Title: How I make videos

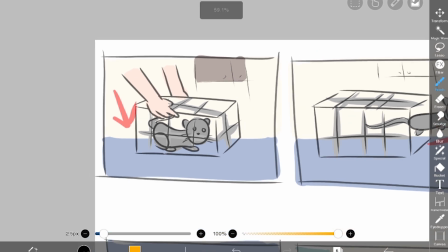[8:07]
So for example, with this first shot, I need a picture of a bathroom for the background, and then a picture of Scooter in a cage right here.
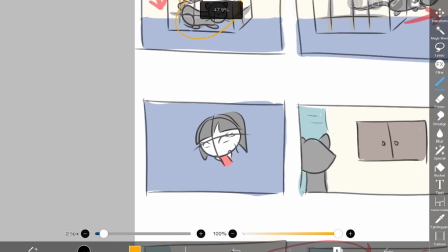[8:13]
And then I also need pictures of arms. And then say for this one, I need a picture of a bathroom, specifically with a cabinet.
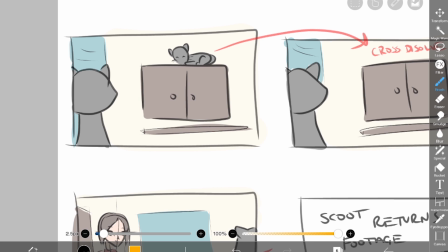[8:22]
So I either need to find a picture of a bathroom with a cabinet or Photoshop it in. Then I need a picture of Scooter from the front, and then a picture of Scooter from the back. And then, say for this is one of the last shots of the scene.
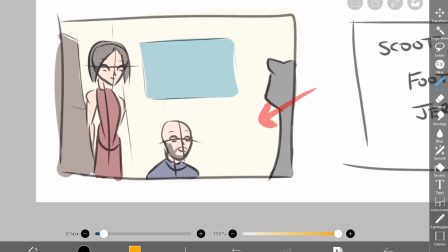[8:34]
I'm gonna need another shot of a bathroom, so I need multiple angles of a bathroom,
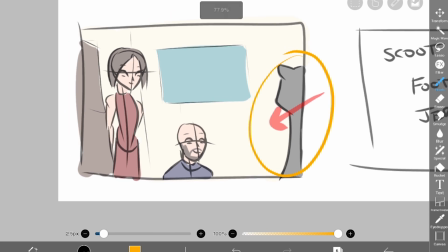[8:38]
and then a back shot of Scooter or a tabby cat, and then a front picture of Jeremy, and then a front picture of Kat.
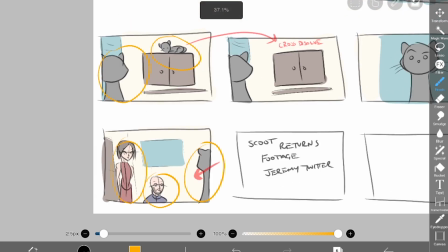[8:46]
So this is just one, and then multiply this by however many times I'm gonna be doing this throughout the video.
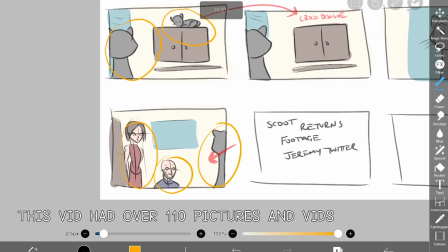[8:51]
So you can see that there's a lot that I need to do, but doing this really helps me stay organized and puts all my ideas on paper so I can remember all of this stuff.
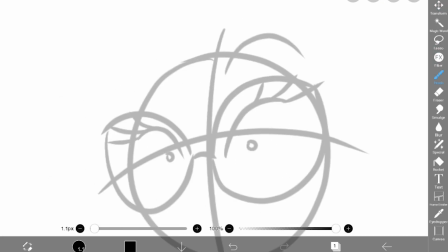[8:59]
So some of you may ask if I went to school for any kind of production, and the answer is no.
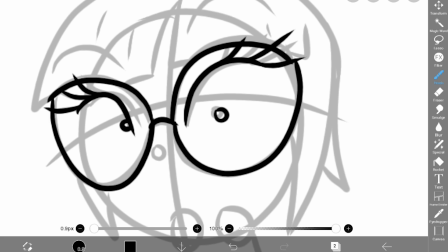[9:04]
All of this stuff is self-taught. I have absolutely no background in film, so all this stuff is me learning how to frame shots,
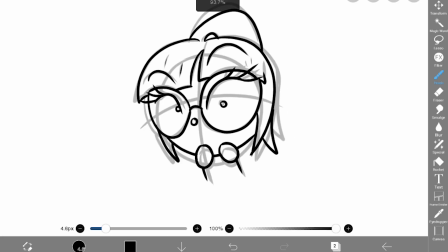[9:12]
learning which part should go where, and learning how to lead the viewer's eyes around.
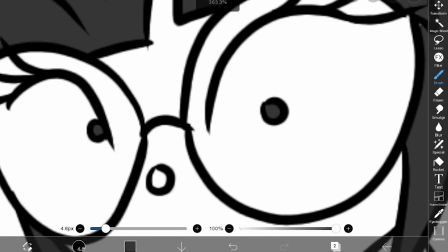[9:16]
So every video is basically a lesson in itself where I learn a new skill, or I learn a new editing method, or I learn a new way to write the story or whatever.
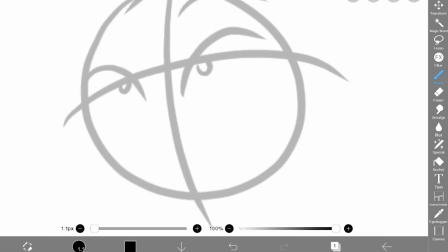[9:24]
So every time I make one of these, it's an opportunity to learn and improve and to make the next one better.
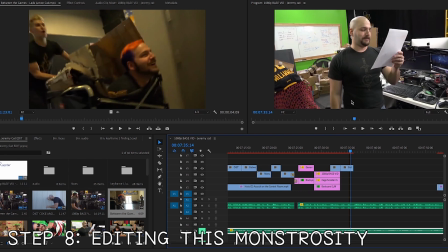[9:31]
So regular editing is super easy because it's just stitching clips together, but it just takes a while because I try to use relevant clips.
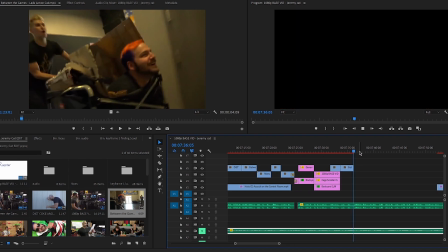[9:38]
So for this one, I'm going to be using this bit of dialogue.
So they immediately got into their car and bolted to Dan's place.
So this one talks about how they bolted over to Dan's place in their car.
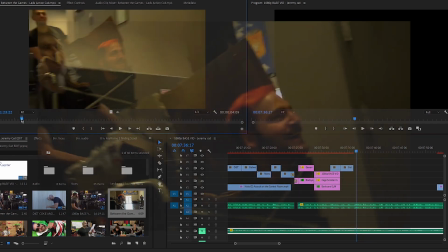[9:47]
So I think a funny clip to use would be this one with Jeremy and the lads' action cab. So
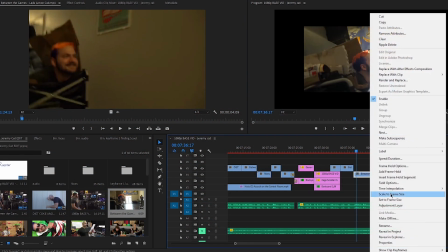[9:53]
I will just place that right here, scale the frame size, and then we can see what it looks like.
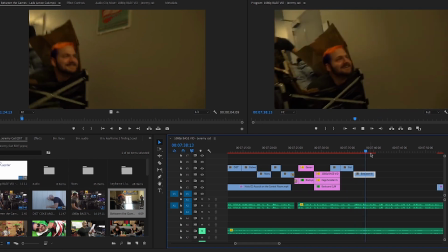[10:00] So they immediately got into their car and bolted to Dan's place.
So that right there looks pretty funny. So I usually have an idea for some kind of visual gag using clips, and because I watch so much Rooster Teeth content, I usually already know which videos to look for to get certain clips. So this can take a while because I'm not just mindlessly stitching clips together.
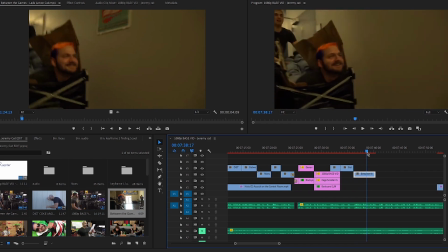[10:18]
I'm trying to think of relevant clips and funny ones that I can use to try to make some visual jokes.
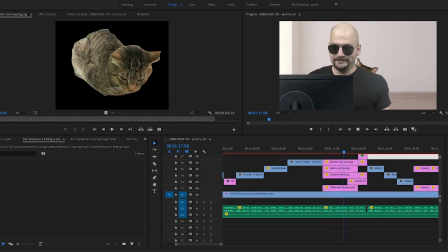[10:22]
Okay, so now is the hard part of the editing, which are these little animations that I make using keyframe editing.
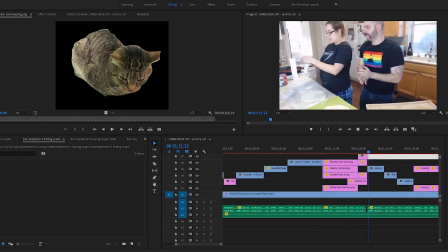[10:27]
So I do need to say that I'm not the first one to do this,
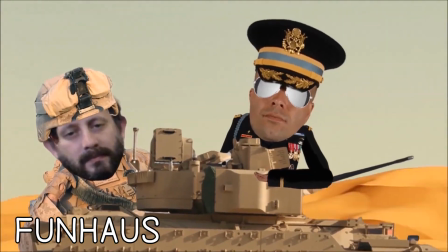[10:31]
because I got the inspiration to make these things from Funhouse and Internet Historian, which are two YouTube channels that I really love.
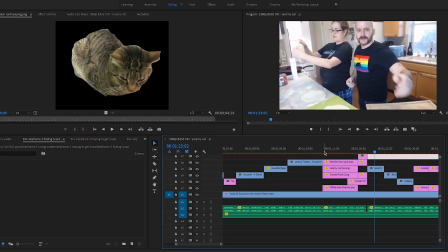[10:38]
So I'm not the first one to do this. Just want to point that out. So I will show you how I make one of these.
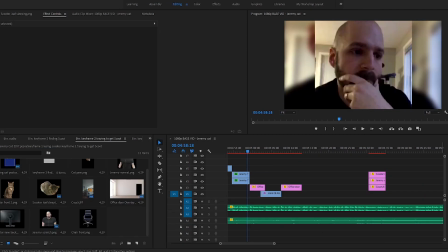[10:44]
Alright, so here's a bit of dialogue that I'm going to make an animation for, right here.
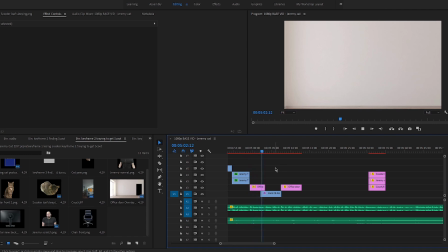[10:50] Every night, Jeremy and Scooter had a routine where they would sleep next to each other.
Alright, so that's what I'm going to be animating. So for this, I'm planning to just have Jeremy playing some video games right here, and then Scooter popping up behind him like the previous scene that I showed you. So just a simple one. So I need to place everything to build the scene.
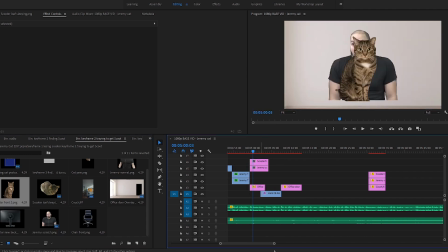[11:10]
So I'll just put all the important stuff, like here's Jeremy, Scooter right here, and then the extra stuff like the monitor and the chair,
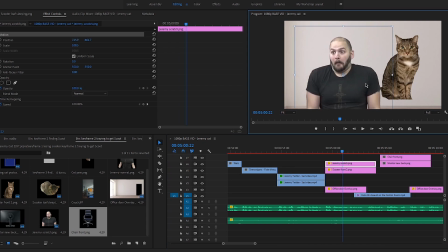[11:18]
like that. So Jeremy, I'm just gonna place right here, and then Scooter just behind him right there.
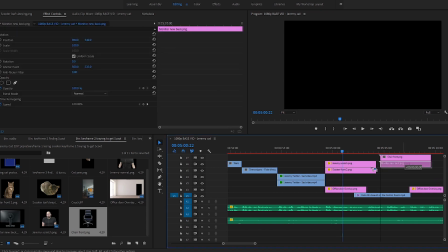[11:26]
And then the monitor obviously goes in front like this.
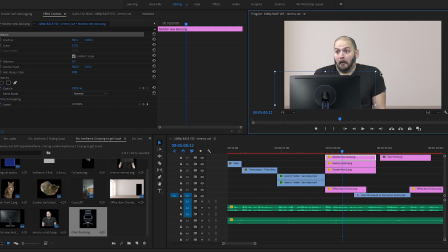[11:29]
So you need to think about like your depth and your perspective rather, so that you can kind of tell where each element should go.
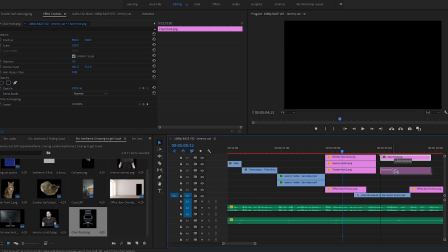[11:37]
So the monitor should be right here because Jeremy's looking at the monitor. And then the chair will be all the way behind Jeremy,
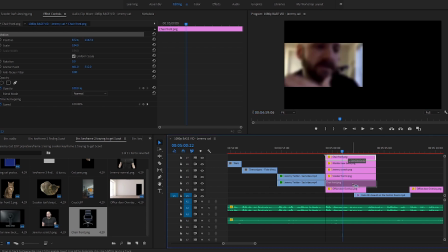[11:45]
like this. And then I can place it behind everything just to see how it looks. And yep, that looks pretty good to me.
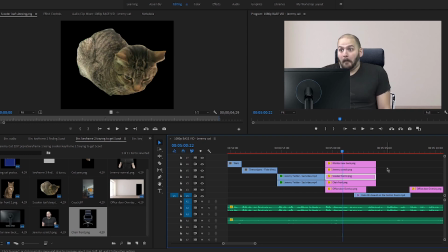[11:51]
So now that I have everything in place, I'll need to actually make this stuff move. So for this one, it's really simple because I'm just gonna make Scooter pop up from behind Jeremy.
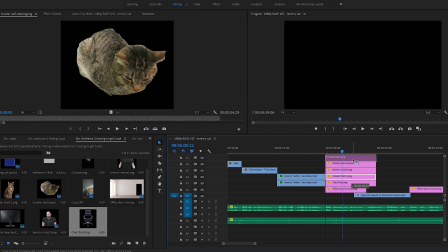[12:00]
So here's how I do it. I bring Scooter up to the front right here so I can easily manage him.
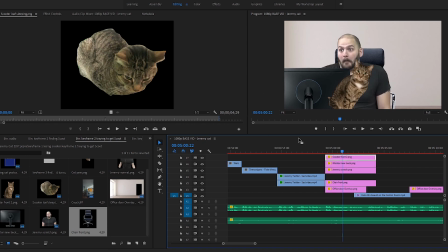[12:05]
And then I will select Scooter because that's who I want to edit. And then I'll go up to the top right, I'll click Effect Controls, like that.